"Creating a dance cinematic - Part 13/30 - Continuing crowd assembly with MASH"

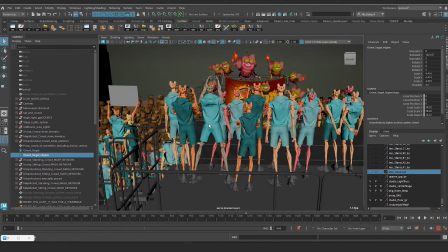(4:04)
One thing I haven't forgotten to plan for is the lights from all the phone cameras
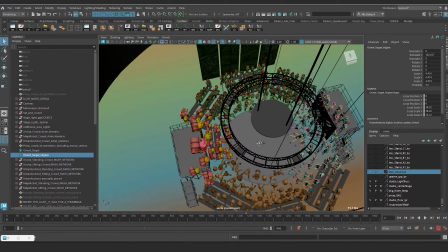(4:09)
going off and the lens flares that will be occasionally produced from these phones flashing.
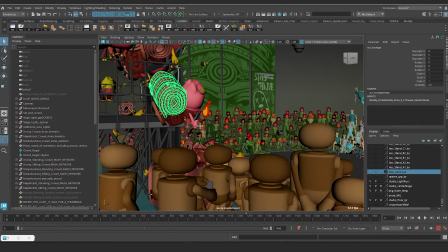(4:14)
This may be done with a combination of 3D lighting and post effects in After Effects.
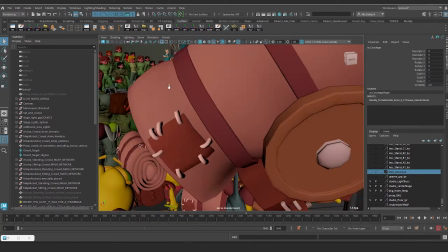(4:19)
Another thing I may do with the flamed up torches of this muddy crowd is to animate some ambient lighting to simulate flickering light.
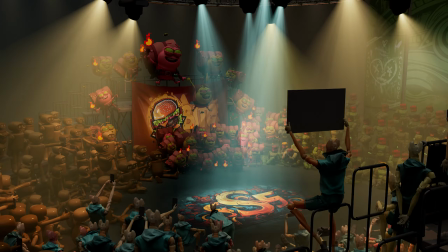(4:28)
This will definitely be an effect that is done in 3D.
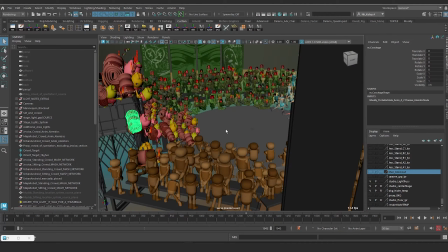(4:32)
And lastly, any other background VFX and dynamics that need to interact with
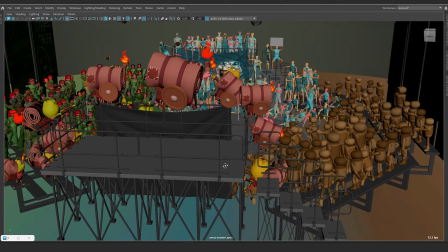(4:37)
this background may also be brought into this file to impact the rendered background result.
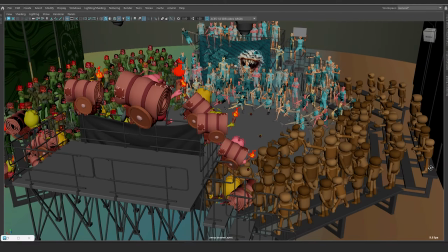(4:43)
So all in all, there is a lot more work to be done before and after rendering this crowd to get a successful result.
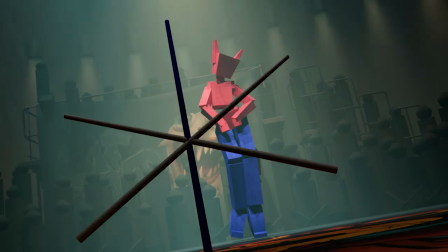(4:50)
So now that the main crowd animation has been taken as far as it needs to go for now, it's
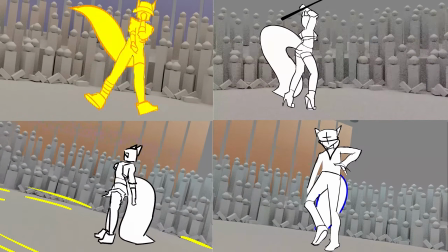(4:56)
time to move on to the main performance that was planned out last year. These dances have been mixed together, and each time my main character, Kiwa,
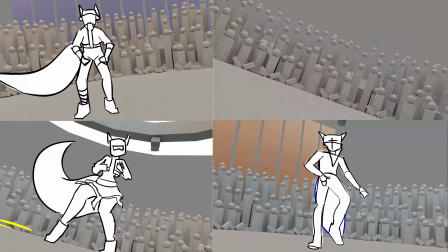(5:06)
transitions to a new performance, her outfit will change into a derivative of the outfit that the respective performer has on in the reference.
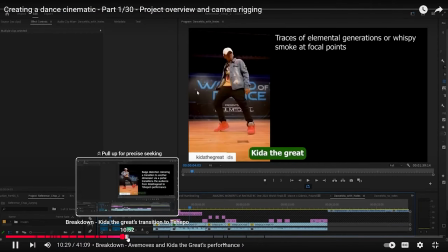(5:14)
For a more detailed overview of the animation plan, check out the first video of this series.
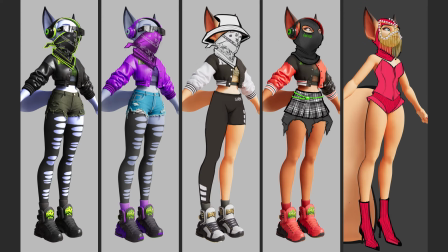(5:20)
So here are some mock-ups of the outfits that Kiwa is going to be transitioning between.
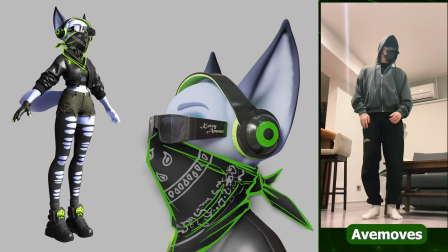(5:26)
For the first two performances by Avemoves and Kidathegreat,
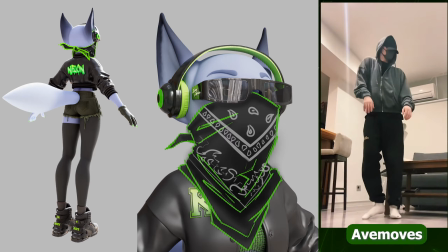(5:31)
the character will usher in the performance with this dark fit. A dark fit with just a little accents of green. Most of the outfit is already modeled, and I'm pretty sure this is going to be the final color scheme.
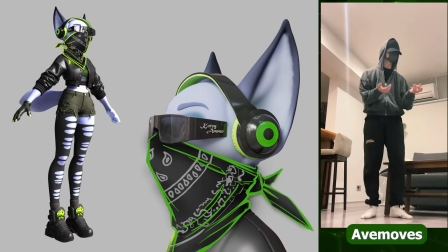(5:46)
The only thing that has to be modeled is the bandana, which will also be of a darker hue.
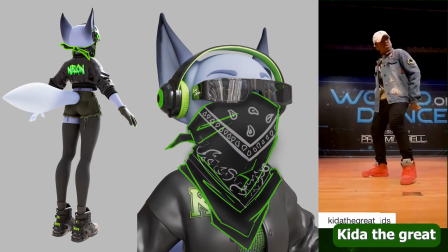(5:51)
In the project plan,
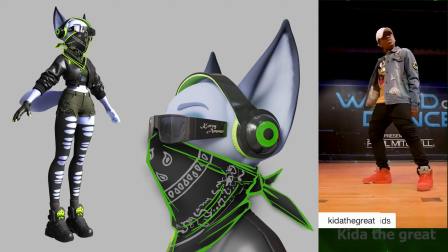(5:53)
I talk about how I want to cover up the face for a majority of the performance so that expressions don't distract from the main performance.
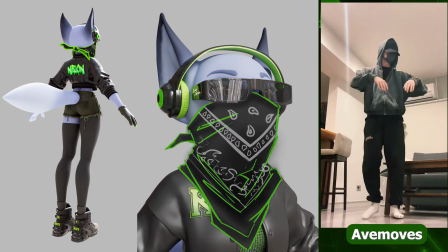(6:01)
The bandana and the glasses will help with that.
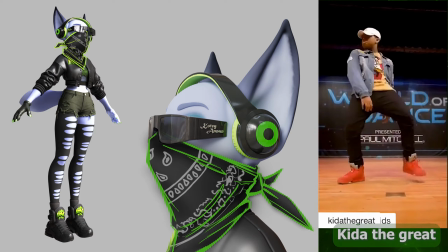(6:04)
And by the way, stripping away the pupil detail from Muddy is also important for the same reason.
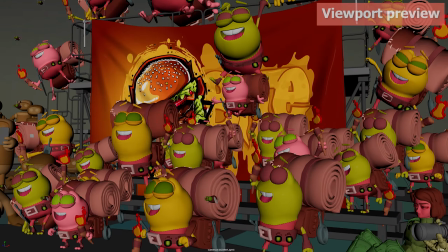(6:11)
Muddy has a big face and very noticeable facial features.
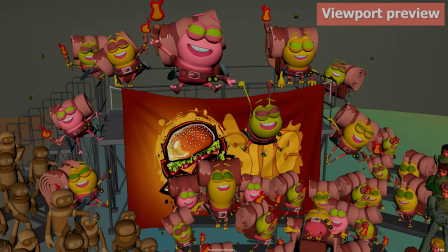(6:16)
When we look at any composition, the first thing we're looking for is faces, and particularly eyes of the characters in a composition.
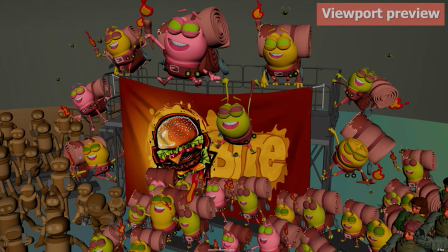(6:25)
So stripping out his eyes helps to not make his face a natural focal point.
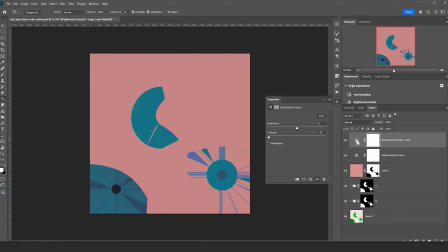(6:30)
I also went back and de-emphasized the pupils for the Jessica crowd for the same reason.
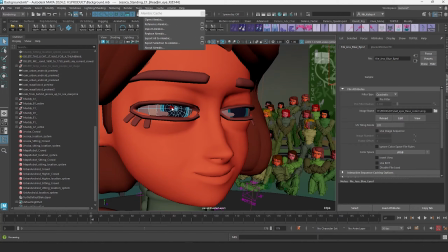(6:36)
I did this by reddening the sclera, or the white of her eyes, a lot more to further reduce the value contrast between her sclera and her pupils.
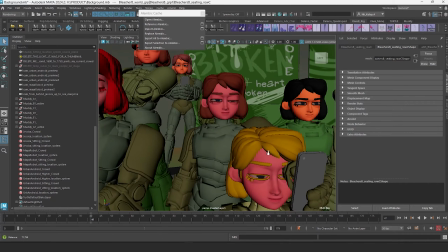(6:49)
I did it with a brightness contrast node in Photoshop.
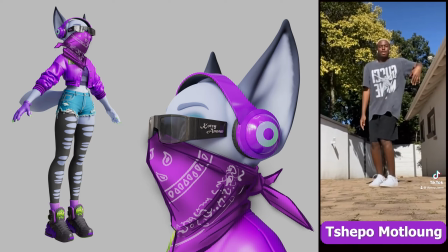(6:53)
For Tshepo's performance, the character will explode out of the dark color scheme from
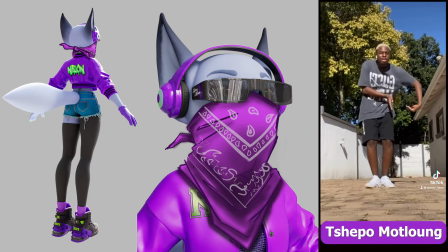(6:59)
Avemoves and Kidathegreat's performance into this purple color scheme that introduces more accents of color.
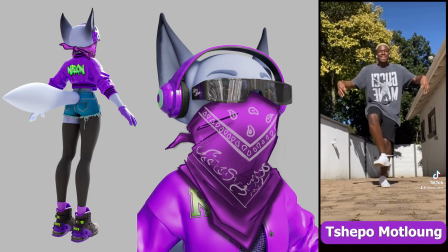(7:06)
So it'll feel like things are coming to life more as the lighting of the scene begins to ramp up.
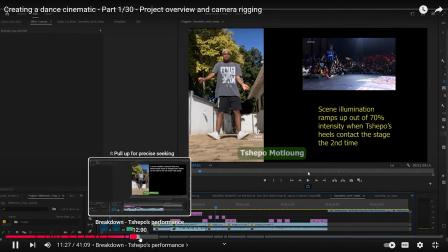(7:12)
If you want to review the lighting plan for the transition to this animation,
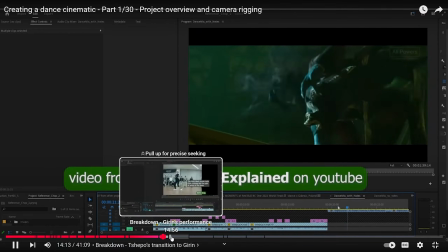(7:16)
I'm going to once again forward you to the first video of this course for a detailed overview of the animation plan.
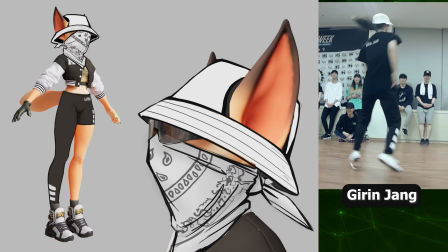(7:22)
Girin's performance is the first performance that will usher in a significant outfit change.
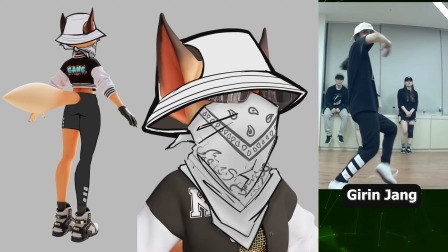(7:28)
A bucket hat and asymmetrical leggings will replace the distressed jeans and the headphones.
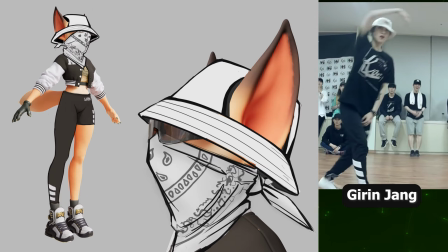(7:34)
The bandana will be black and white to match the black, white, and gold theme of the outfit she's wearing.
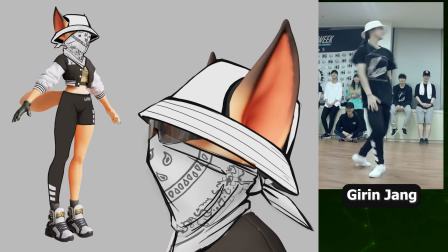(7:40)
It's a very high contrast look that I think will help her stand out from the background crowd, even more than the other outfits.
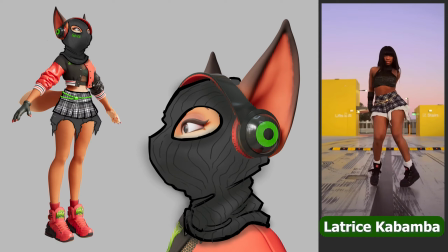(7:48)
Latrice's performance will incorporate the first wool
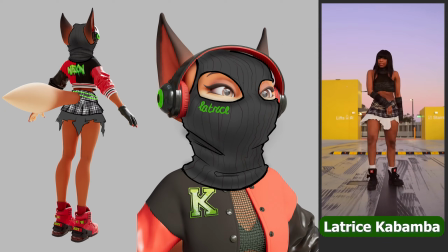(7:52)
balaclava or ski mask and a plaid skirt with loose hanging fabric, just like Latrice has on in her reference video. This is the first performance where the character's eyes will be exposed. So for this phase, I will be focusing on acting ideas for the eyes.
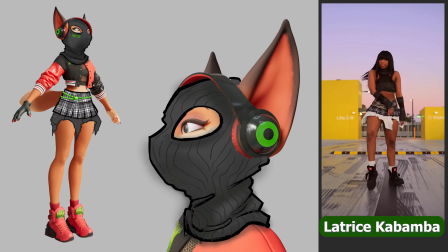(8:07)
Whenever I can, I'm trying to find a way to credit the dancers on the outfits.